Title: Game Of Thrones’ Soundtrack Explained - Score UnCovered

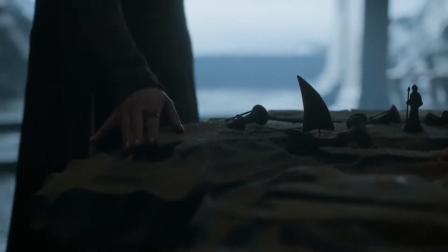[4:13]
Daenerys Targaryen's themes incorporates a variety of instruments throughout the series to reveal her struggle and emotion, such as the Japanese taiko drums,
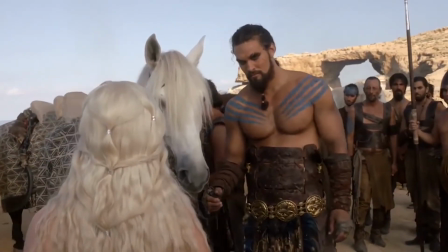[4:23]
Indonesian bedug drum, and even the Duduk flute to symbolize her Dothraki roots.
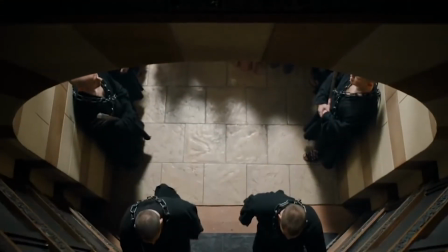[4:28]
In the Season 6 finale, and my personal favorite track,
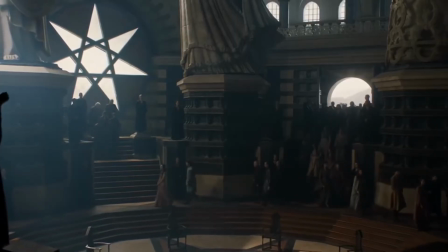[4:32]
Light of the Seven makes its powerful performance with the piano, an instrument never used in the series before this point.
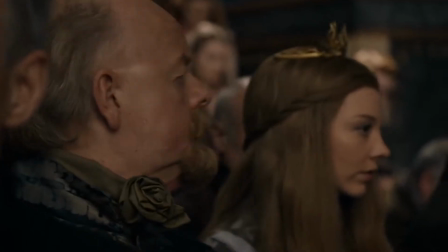[4:38]
And at this point in the show, the soundtrack has become so versatile, and this track alone highlights how the effect of Game of Thrones music adaptability truly is.
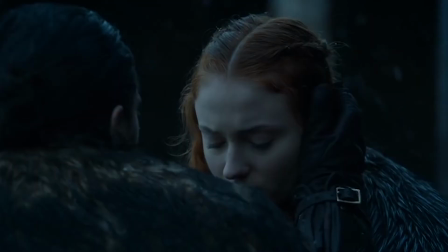[4:47]
There are even times throughout the show when many of these themes are even combined to further strengthen the direction of the series.
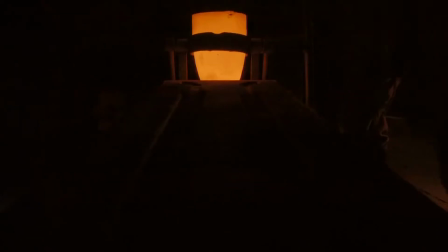[4:54]
During the reforging of Eddard Stark's execution greatsword Ice,
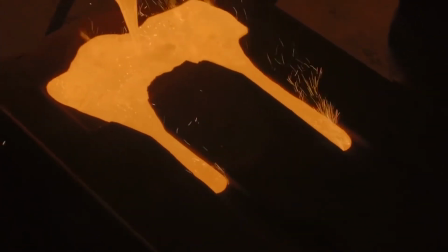[4:58]
Tywin Lannister rips the symbol of the Stark family and uses its materials to create Lannister blades.
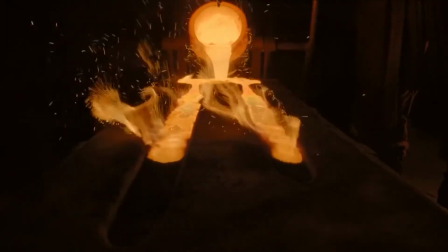[5:04]
Both the Stark and Lannister theme are played simultaneously, to be overthrown by the Lannister theme in its conclusion.
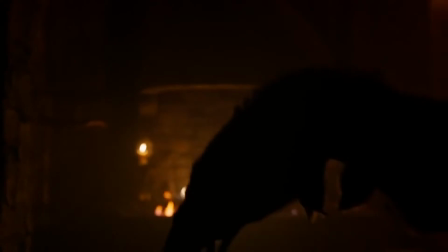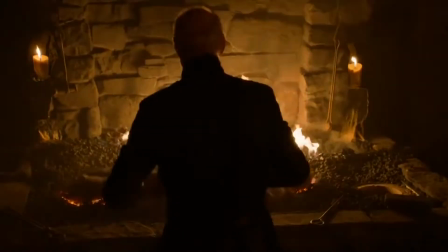[5:19]
This is yet another reason why Ramin's score for the series is unlike any other.
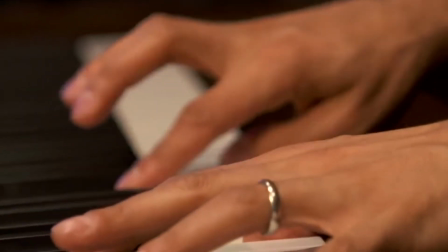[5:26]
Some of you might wonder, could Game of Thrones have succeeded without Ramin's performance?
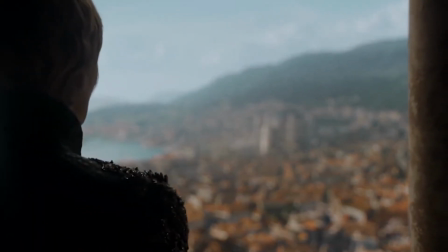[5:31]
Well, sure it could have, but Ramin's decisions have been so precise that it would have been difficult to have a duplicate soundtrack with its power and passion.
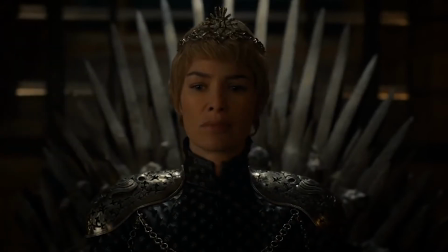[5:40]
In the long term, Game of Thrones' aspect and emotion would have changed for the audience.
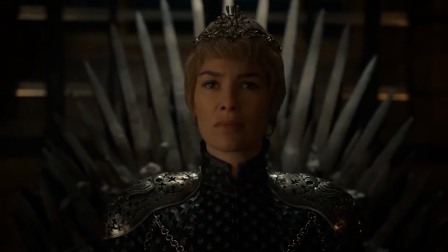[5:45]
Although the soundtrack isn't the only cause for the show's success, it is one of its greatest characteristics.
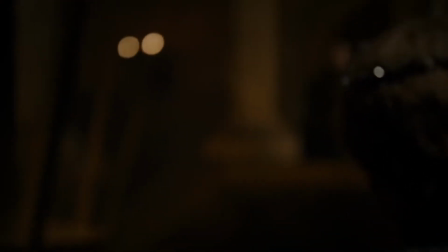[5:51]
We could have had a comparable composer to Djawadi, but the unique quality of the score has proven an excellent choice.
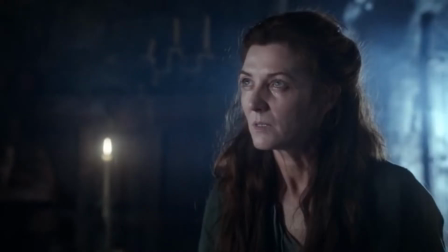[5:57]
Before Ramin was chosen to perform for the soundtrack, both David and Dan initially had Stephen Warbeck compose the pilot episode, but Stephen ultimately left the project, which was then handed to Ramin. Djawadi joined production 10 weeks before the show premiered.
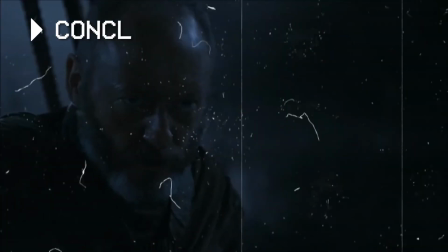[6:14]
Before we end the episode, if you haven't subscribed to the channel yet,
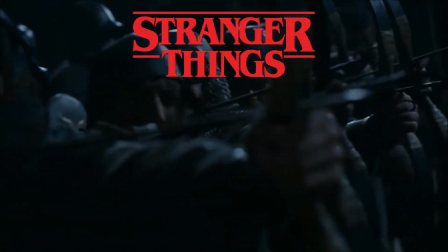[6:18]
I'll be analyzing the soundtracks for titles such as Stranger Things, Westworld, and Twin Peaks in the near future.
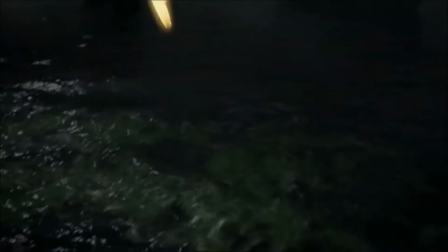[6:25]
If you have a request for a movie, TV show, or video game, let me know in the comments section down below.
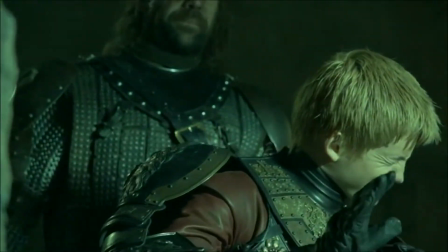[6:30]
The Game of Thrones soundtrack is in a way a powerful player in the film score universe.
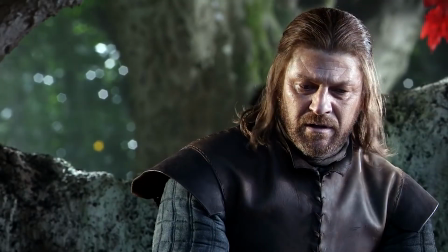[6:35]
The theme alone has proven to be a simplified way to summarize the show's glory, and with the series lasting 8 seasons,
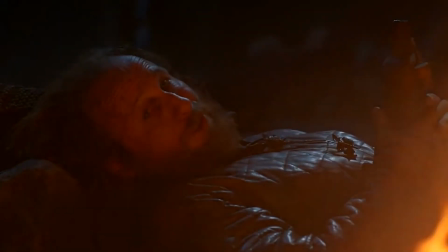[6:42]
it's impressive how little Ramin repeated past melodies, especially for the inconstant score of Season 6.
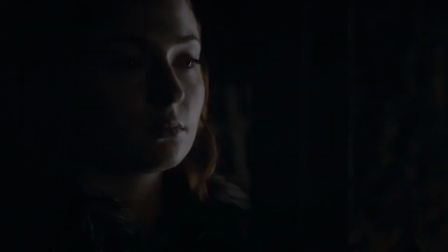[6:48]
As a composer, he aims to match not only an emotion to each scene, but to associate his score in a creative way.
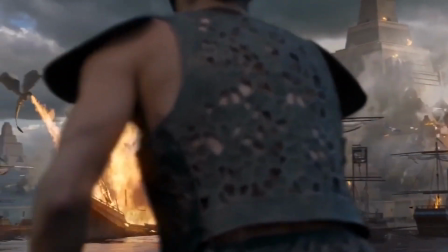[6:56]
What is some of your favorite tracks from the series, and which season has the best score?
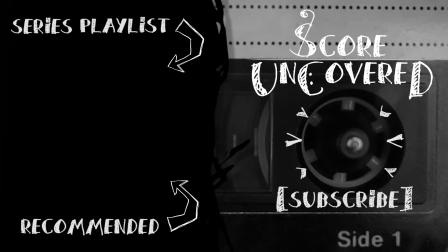[7:01]
I want to thank you for watching this episode of Score Uncovered. As a fresh new series, I want to hear your thoughts on it. And if you're wondering if I'm still continuing my normal analysis series, I still am. I just always aim for improvement. Once more, thank you greatly.